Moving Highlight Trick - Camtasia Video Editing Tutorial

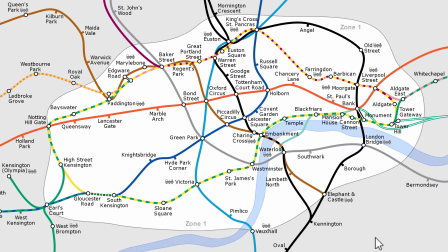Hey, got something complex to explain like this map which has too many details that can overwhelm your audience and you want to guide their attention in a way that they focus only on the area that you want to show them so they don't get distracted by the other details in the scene.
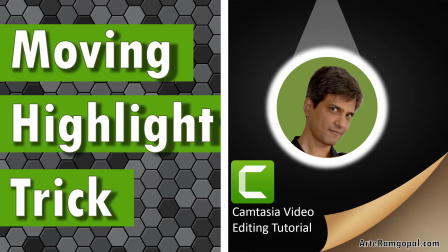Then I have a wonderful trick to share with you today called moving highlight trick.
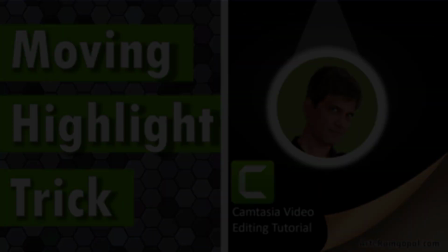Sounds interesting? Then keep watching. I'm Ramgopal from arthiramgopal.com.
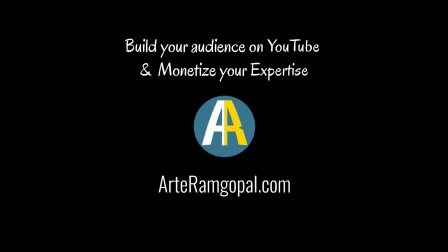We help you build your audience on YouTube and monetize your expertise.
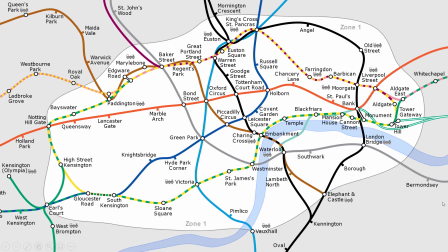If you are new to this channel, please consider subscribing to this channel. Now let us say I want to explain to the audience that there are two routes we are going to take. One is from Earl's Court to Euston Square and the other one is from Earl's Court to Mansion House.
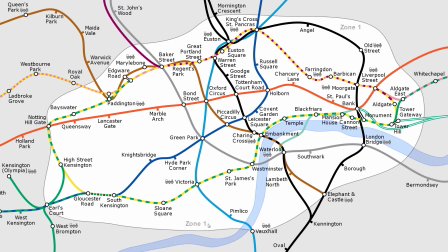Now observe what happens if I present it in the traditional way by using my cursor. I take my cursor to the starting point and then I move my cursor over like this to explain the root and you can see that my cursor is getting lost in the details and the audience can't really follow because of all the details around it.
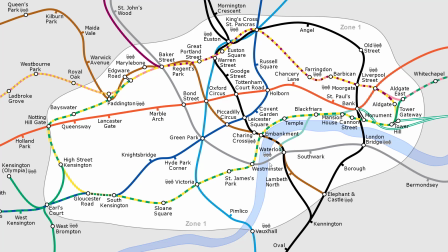Now take a look at how the same scene can be explained far more beautifully using the moving highlight technique. The explanation goes like this. I place my cursor here. We say on the first day we start at Earl's Court, Go to High Street, Kensington,
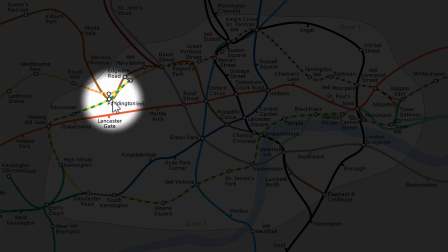Notting Hill Gate, Bayswater, Paddington, and we keep going.
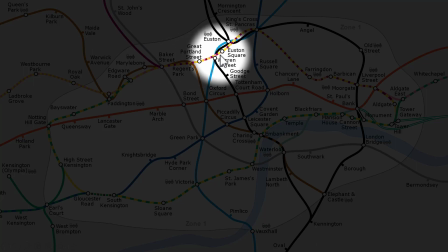We cross Baker Street, Regent's Park, and finally arrive at our destination, Euston Square. The second day, we will start at Earls Court, but this time we will take the road via Gloucester Road,
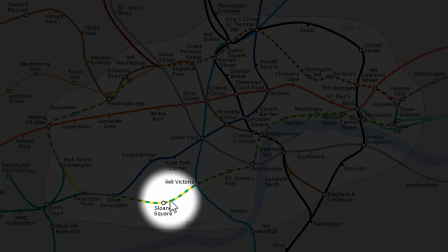South Kensington, and then keep moving to Slovan Square, Victoria, St. James Park. And finally, as we keep moving along the road, we will reach our final destination, which is Mansion House.
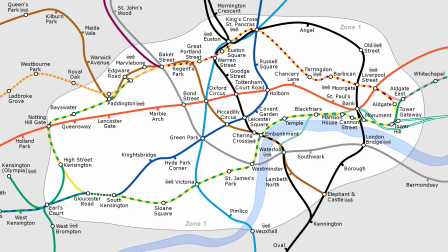Now did you see how we are able to guide the viewers attention by putting the spotlight only in the areas that we want to show in a complex map like this?
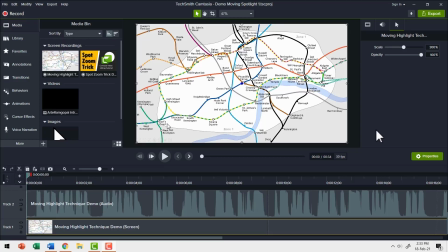That is where moving highlight technique comes in handy. Now let me show you how to apply the moving spotlight technique. The first step is to decide the segment where you want to show the moving spotlight.
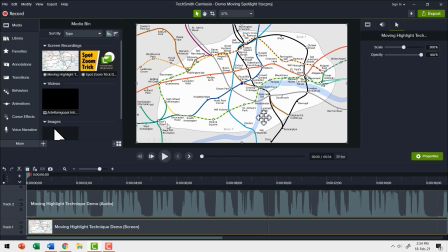Now this is a demo recording of the two routes that we want to visualize. We have not applied the moving spotlight yet. Take a look at how the cursor moves along the route. So this is the before scenario.
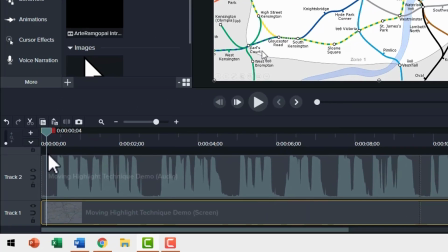Now I want to decide the starting point where I want the spotlight to start. Now let me move the playhead so that I can decide on the starting point of the moving spotlight. Now somewhere over here is the right place. Now I have my cursor over here, so I want the moving spotlight to start from here.
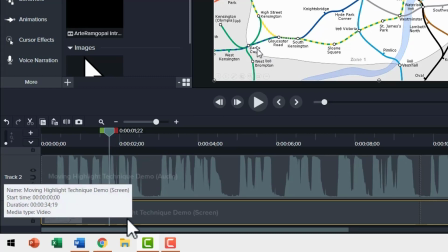Now to apply the effect, I need to click on the track where you have the screen recording done.
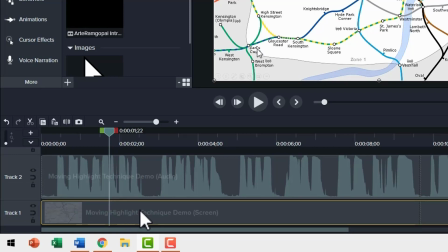In this case, it is track one. So let me select the track and press S. Can you see here?
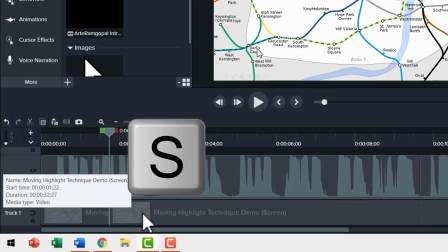S is the shortcut for splitting the track. We have split the track at the starting point.
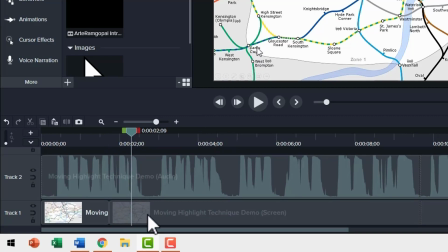So from this point forward, you can apply a different effect to your cursor. Now let me move my playhead to decide on the end point where I want the effect to stop.
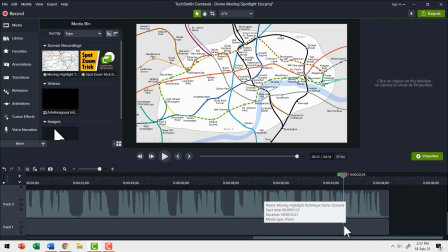So I'm happy to have this place as the end point of my moving spotlight. So let me select that track and hit S again. So this segment that you see here in the middle is the one where we need to apply the moving spotlight.
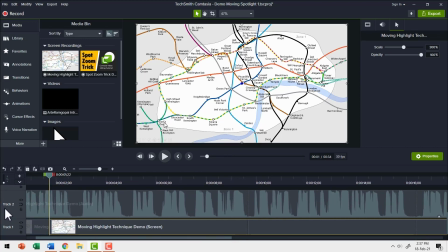Now let me move my cursor. I can move this anywhere in the segment that I have already chosen.
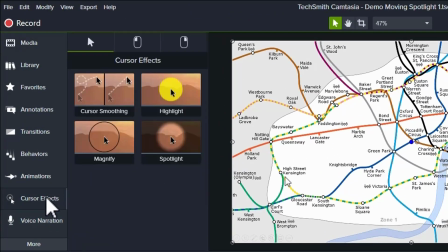So this one let me go to cursor effects and in the cursor effects the one that I'm going to use is this one called a spotlight.
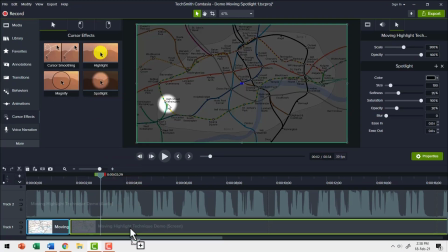Let me click and drag the effect and place it on the segment where we want the effect to be applied. Now instantly you can see the spotlight applied and the rest of the area is dulled out.